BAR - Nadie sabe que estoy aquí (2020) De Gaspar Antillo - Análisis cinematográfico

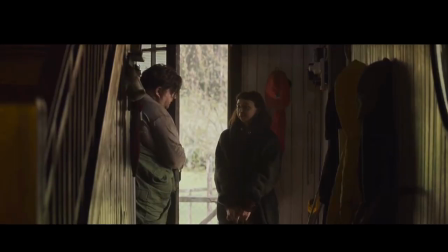8:15 Durante este segundo acto de la cinta, Marta será los ojos del espectador dentro de la cinta,
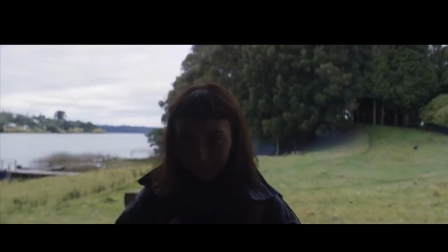8:21 ya que iremos averiguando cosas a la par de ella. A pesar de su terquedad inicial, le abre las puertas a la flacuchenta.
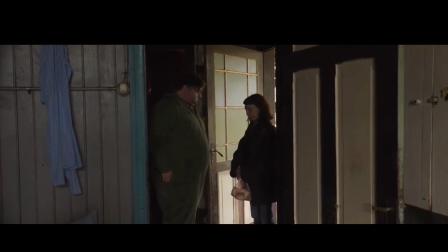8:29 Poco a poco, comienzan a relacionarse. Lejos de ser un montaje de enamoramiento tradicional,
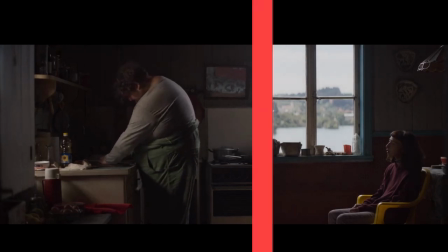8:35 esta escena muestra constantemente la barrera que existe entre Memo y el resto del mundo,
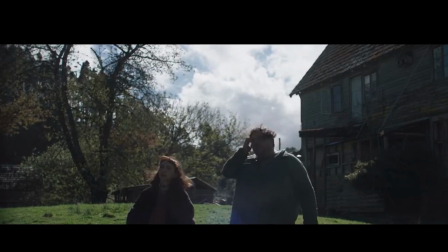8:41 a pesar de que ella es quien más ha logrado acercarse al corpulento hombre.
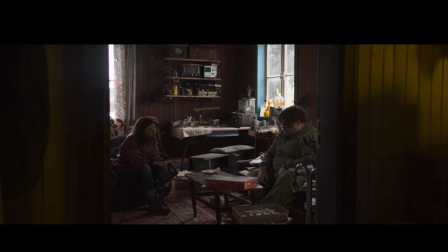8:46 Pero vivir alejado de la sociedad tanto tiempo tiene sus consecuencias.
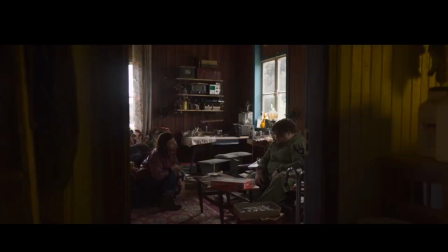8:50 Al serle mencionado su compadre Mayo Casas, el gordito se la echa, así que reacciona como un desquiciado.
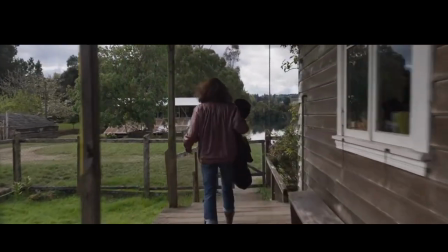8:57 La flaca, lógicamente, se arranca y tenemos la revelación a la duda de si todavía podía cantar.
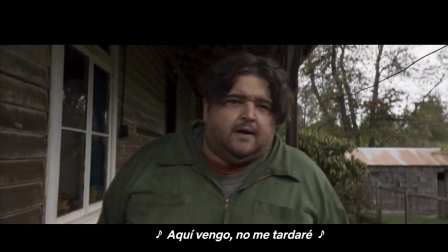9:05 Here I've come, I won't be long.
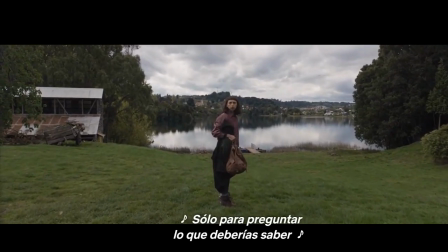9:09 Por primera vez le manifiesta al mundo y a nosotros su deseo más íntimo,
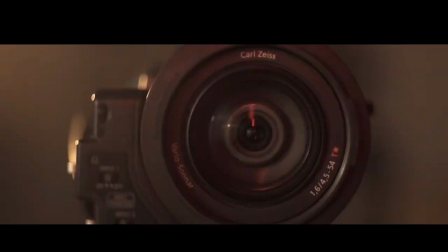9:15 el deseo que años atrás le fue silenciado por una cámara,
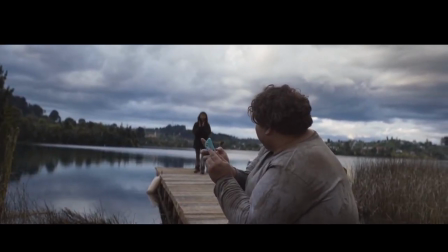9:20 mismo elemento que ahora sacará a flote su mayor secreto.
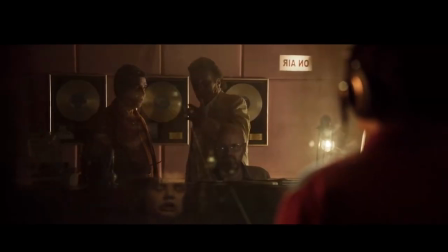9:24 Si anteriormente los flashbacks habían venido de la mano con los recuerdos de Memo, en esta ocasión viene a través de un video de YouTube.
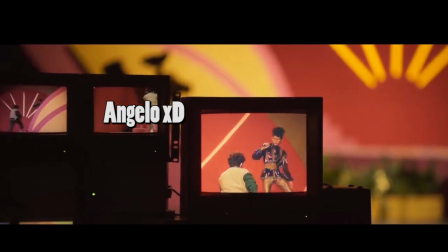9:33 Entonces sabemos que Memo atacó a Mario Casas, pero todavía estamos cachudos sobre algunos detalles.
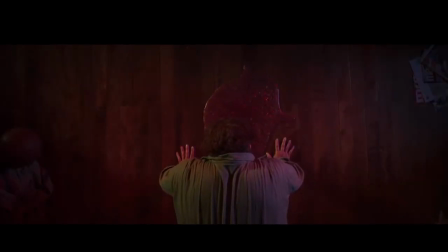9:40 Seguido de esto, tenemos la segunda escena que me hizo mirar para el lado porque es repugnante.
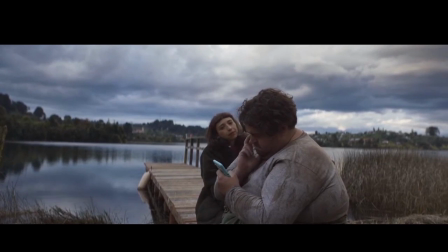9:49 Pero puta, se entiende. Marta era la única relación de Memo con el mundo.
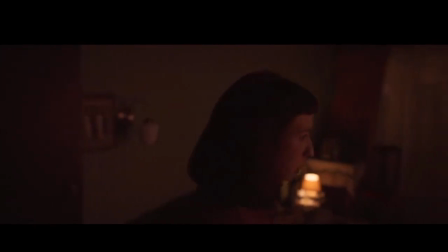9:55 Se ha enterado de una verdad que lo ha atormentado por muchos años.
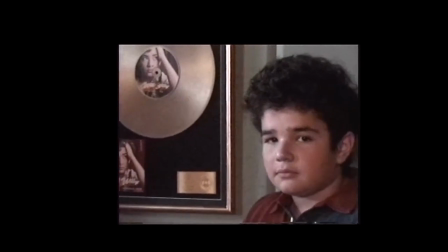9:59 Esto le repugna al personaje y obviamente también resulta repugnante para nosotros.
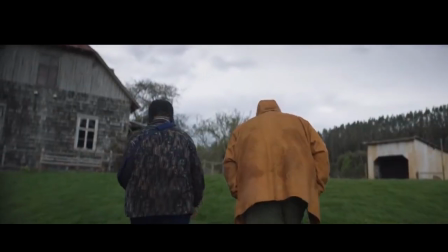10:06 El tío de Memo vuelve del hospital y dejamos de descubrir cosas a la par de Marta.
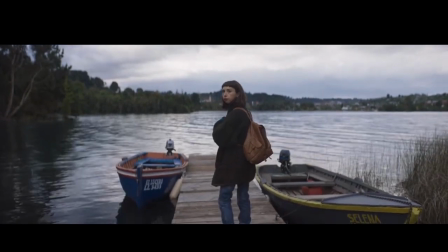10:11 Ella sabe más que nosotros ahora y desaparece de la acción por un rato.
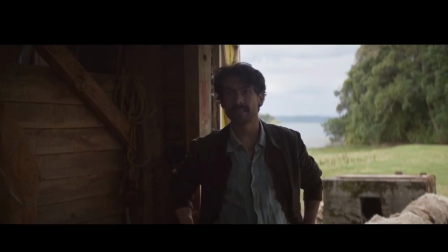10:16 Acá viene el tercer acto, el más interesante en mi opinión.
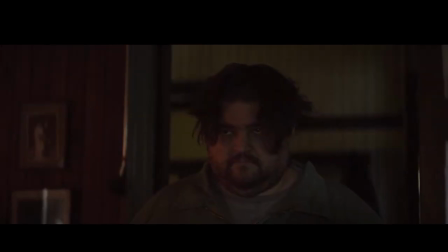10:21 Reaparece el padre de Memo, revelando otra de las dudas que teníamos, y les dice que está quedando la cagada en el mundo,
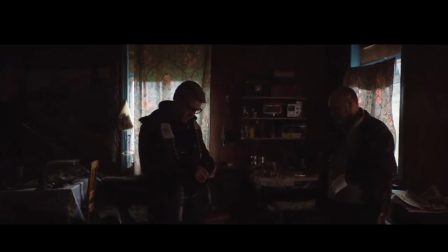10:29 porque el video de Memo cantando se viralizó hasta llegar a más de 1 millón de reproducciones.
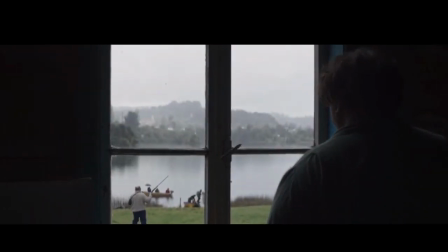10:35 Somos testigos de un caos mediático desde una perspectiva lejana y distante.
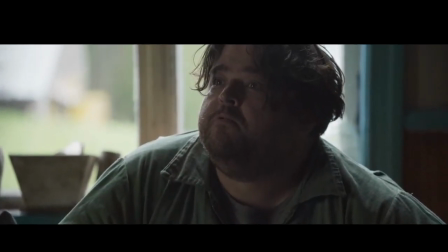10:41 Los diálogos no dicen mucho, por no decir que siembran aún más dudas.
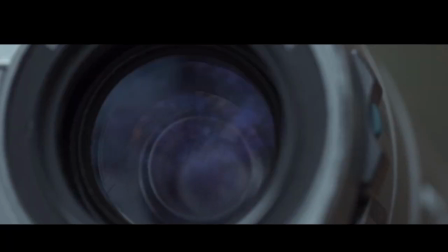10:47 Es entonces que se hace presente esta cámara que espía a Memo.
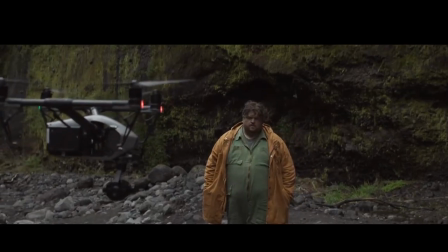10:52 Su mayor temor está al acecho de él.
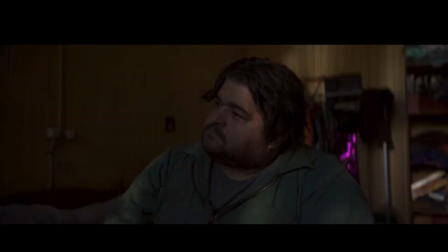10:55 Alejandro Goic muestra a Memo los comentarios de su video y tras esto quema su traje de fantasías,
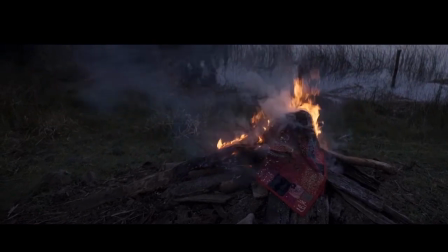11:03 lo que comienza a darnos pistas de que lo que está sucediendo afuera en el mundo es perjudicial para nuestro protagonista.
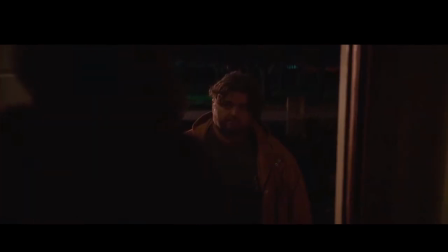11:11 Luego de su reconciliación con Marta, Memo accede a ir al programa de entrevistas que ha aparecido de fondo a lo largo de la película,
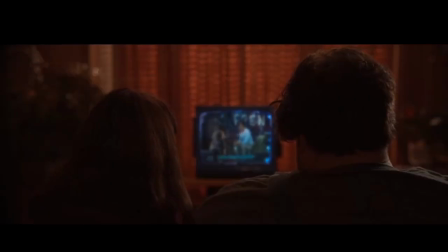11:19 donde conversará con Mario Casas.
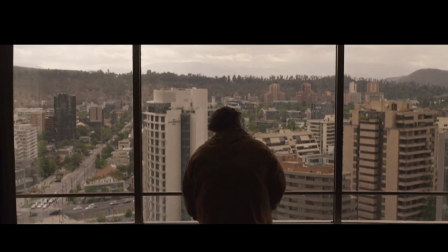11:22 En la ciudad apreciamos el contraste que existe entre el cemento y el bosque, la naturaleza y lo artificial.
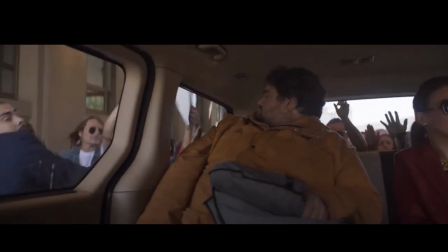11:30 La gente no quiere a Memo, pero todavía no sabemos por qué.
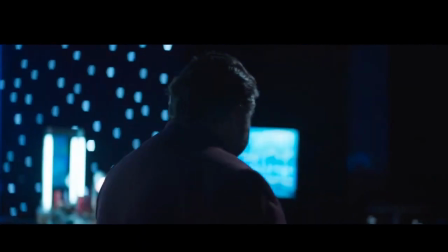11:35 Finalmente, cuando Memo y Mario están frente a frente,
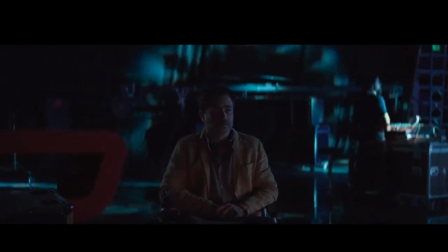11:39 es que nos enteramos mediante un tilt down que este último está en silla de ruedas.
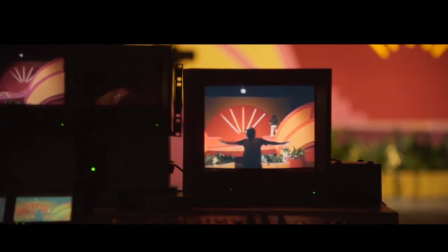11:46 Deducimos que es por el ataque de Memo cuando eran niños, pero si quedaban dudas, el diálogo lo recalca.
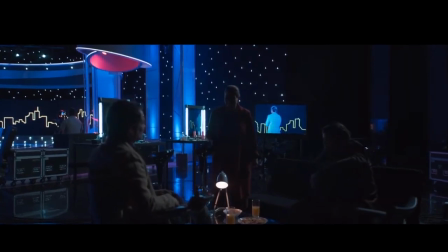11:53 El oscuro set es iluminado en su totalidad por luces artificiales,
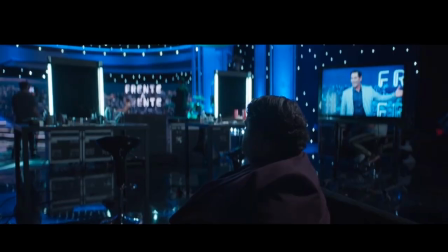11:58 igual de artificiales que los sentimientos transmitidos por el programa.
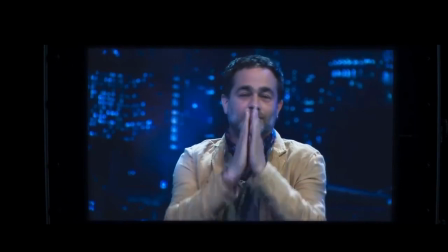12:03 Toda esta escena es mostrada a través de pantallas que remarca aún más la falsedad del momento,
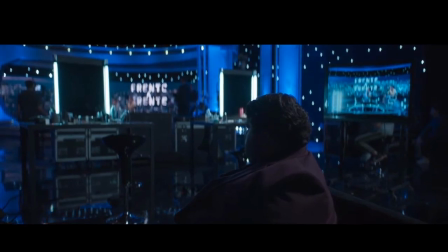12:10 la ilusión de contar una verdad a medias.
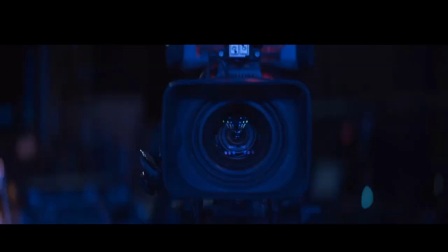12:14 Mientras Memo es presentado, lo único que vemos es el lente de la cámara que lo está encuadrando.
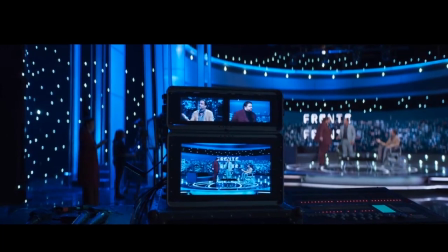12:20 Memo, chato de la situación, le grita en la cara lo que por años lo ha atormentado.
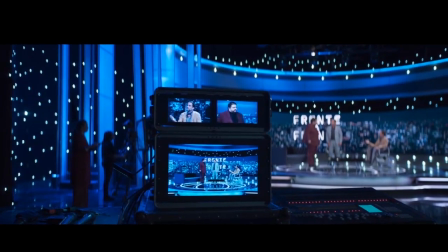12:27 Era mi voz. Tú no cantabas.
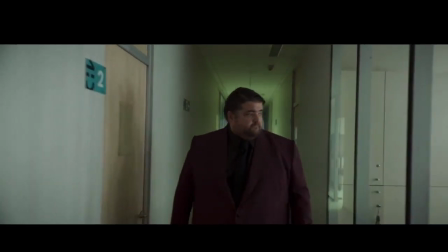12:30 Cabe mencionar que en esta escena Memo viste de burdeo, un color que en lo personal me gusta caleta,
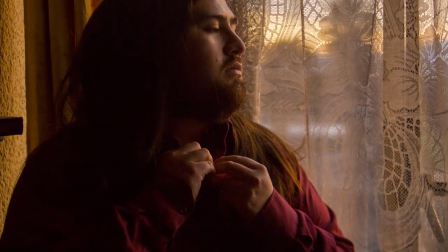12:37 no solo porque me hace ver entero rico, sino por lo que simboliza.
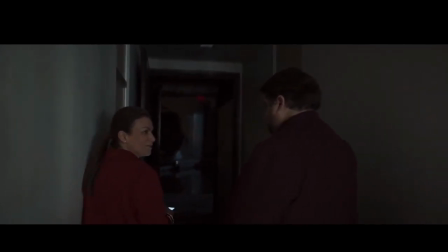12:42 Es un rojo más sobrio, más maduro, que transmite pasión, así que le viene como anillo al dedo a esta escena.
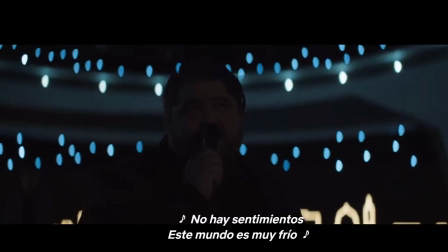12:51 Por fin, Memo se libera de sus fantasmas con una magnífica interpretación de la canción principal de la cinta,
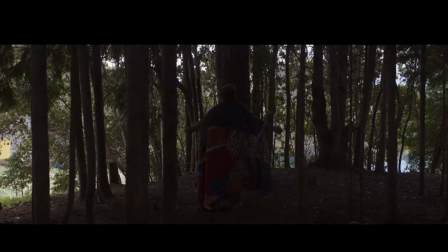12:58 en una escena que no existe. La cinta estableció que cuando Memo fantasea, la escena se tiñe de rojo,
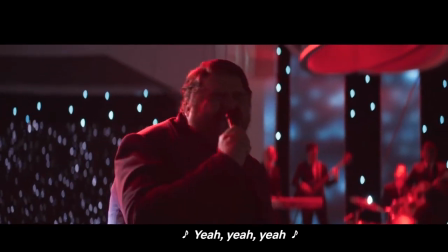13:07 el mismo que predomina durante el canto, pero sí que hay una diferencia con escenas anteriores.
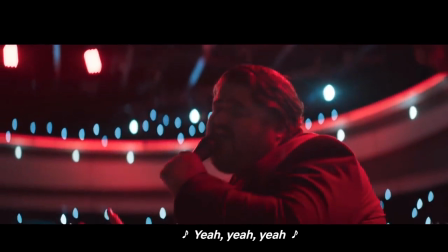13:14 Esta vez lo tenemos de frente, disfrutando de lo que más le gusta.
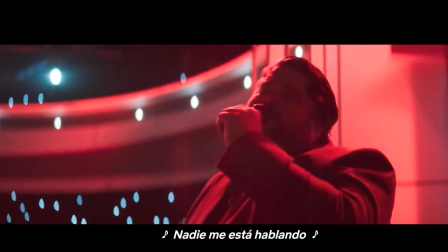13:19 Así que si bien esta escena no ocurrió en ese mundo, sí que ocurrió en la psiquis de Memo.
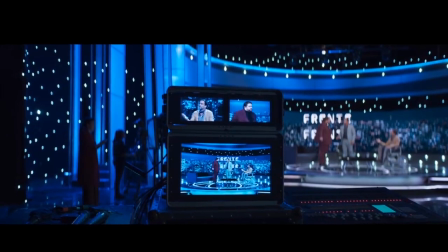13:26 Tras gritarle la verdad a Mario Casas, es que finalmente logra aceptar su deseo más íntimo,
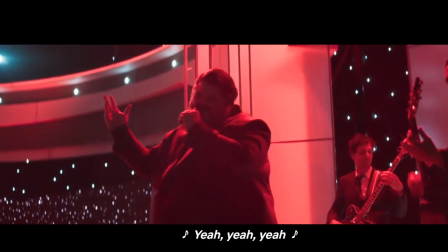13:32 abrazarlo y compartirlo en su máximo esplendor con nosotros,
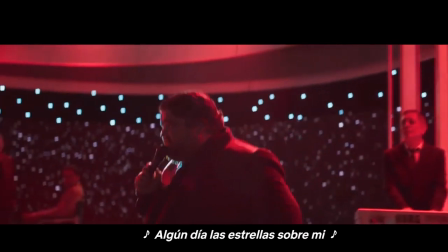13:37 los espectadores, que lo hemos estado viendo por casi 1 hora y media.
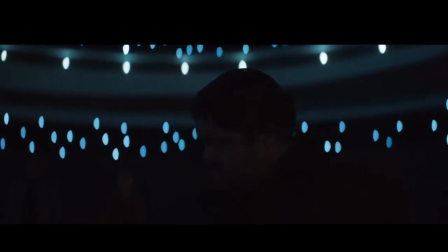13:41 Cuando la canción termina, la luz roja desaparece, dejando en evidencia que no ocurrió en un plano físico,
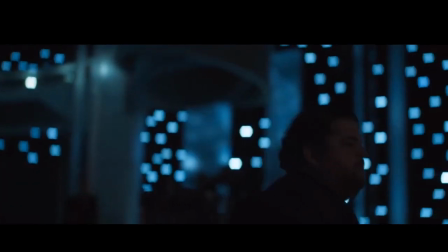13:49 pero sí que tuvo repercusiones en el comportamiento de Memo.
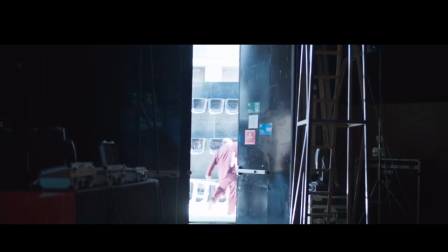13:53 Cuando vemos que sale del set, hace un pasito de baile a plena luz del día, algo impensado al comienzo de la cinta.
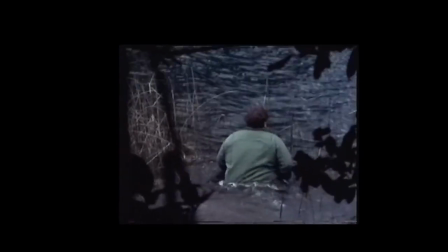14:01 Hay gente que me ha dicho que piensa que Memo se suicidó cuando se metió al lago y que el resto es pura fantasía,
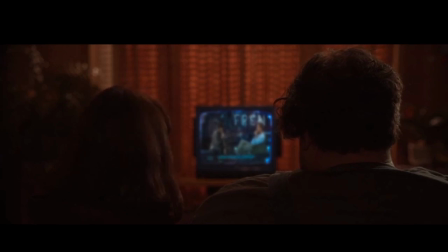14:08 pero no lo veo así.
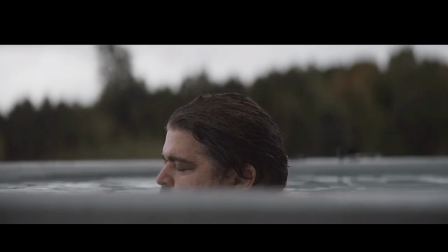14:10 Escenas atrás ya se nos había mostrado que Memo hacía esto de sumergirse en el agua cuando se sentía abrumado,
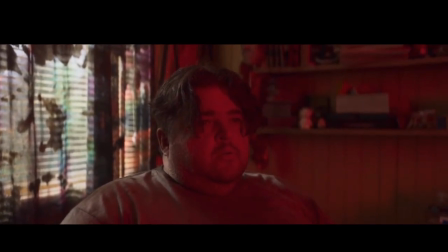14:18 y porque las fantasías de Memo siempre destacaban por estar teñidas de rojo, y al final,
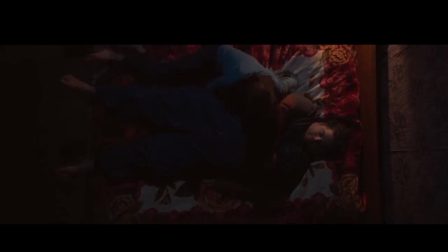14:25 ¿culean con la flaca o no? Tengo la teoría de que esta escena ocurrió antes de la del programa, porque están vestidos igual que cuando estaban viendo la tele, y es probable que el intimar con Marta es lo que le dio el valor para hacer lo que haría posteriormente.
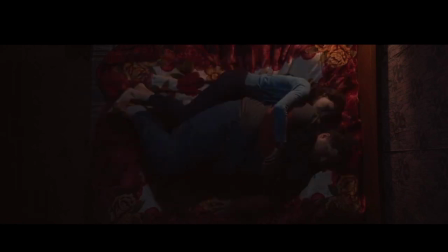14:41 Aún así, la cinta finaliza tirándonos este palo. Una luz roja ilumina la cara de Memo, invitándonos a interpretar por nuestra cuenta el significado final. Quiero pensar que Memo, al aceptarse a sí mismo,
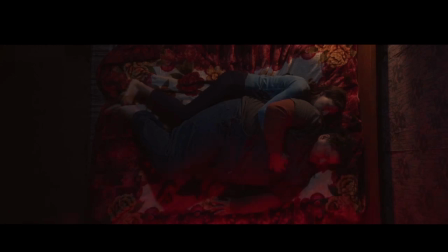14:57 ahora es capaz de recibir un cariñoso abrazo por parte del mundo y que sus fantasías ya no son las mismas que antes, sino que son con vistas a un futuro mejor. Y ese fue el video de esta semana. Si te gustó, no te olvides de darle like, compartir, suscribirte, toda esa weá que siempre digo. Síganme en mi Instagram, les voy a dejar el link acá abajo en la descripción, donde hago directos todos los viernes para tener una relación más íntima con los seguidores. Y también me pueden pedir saludos por inbox de Instagram, como lo hizo Felipe Max. Un saludo para ti, Felipe Max. Gracias por apoyar el canal, el contenido y todo eso. Disculpen que no haya estado subiendo mucho video, pero puta, saben que la situación está medio complicada, entonces hay un poco de incertidumbre todo el tiempo. Aún así, este mes tengo como meta subir los 3 videos mensuales que tengo como meta siempre, en verdad, pero que rara vez las cumplo. Voy a hacer todo lo posible, sí, para que este mes hayan los 3 videos. Este se va a subir ahora el 5 de julio. Entonces los próximos serían el 15 y el 25. Sigan por favor en Instagram también a Saurus Studios. Les voy a dejar el link también acá en la descripción, que es quien hizo la miniatura de este video, uno de mis productores junto con mi otro productor Sergio López. Un agradecimiento muy grande para los dos. Así que eso, sin nada más que agregar, se despide acá Barbarroja. Adiós.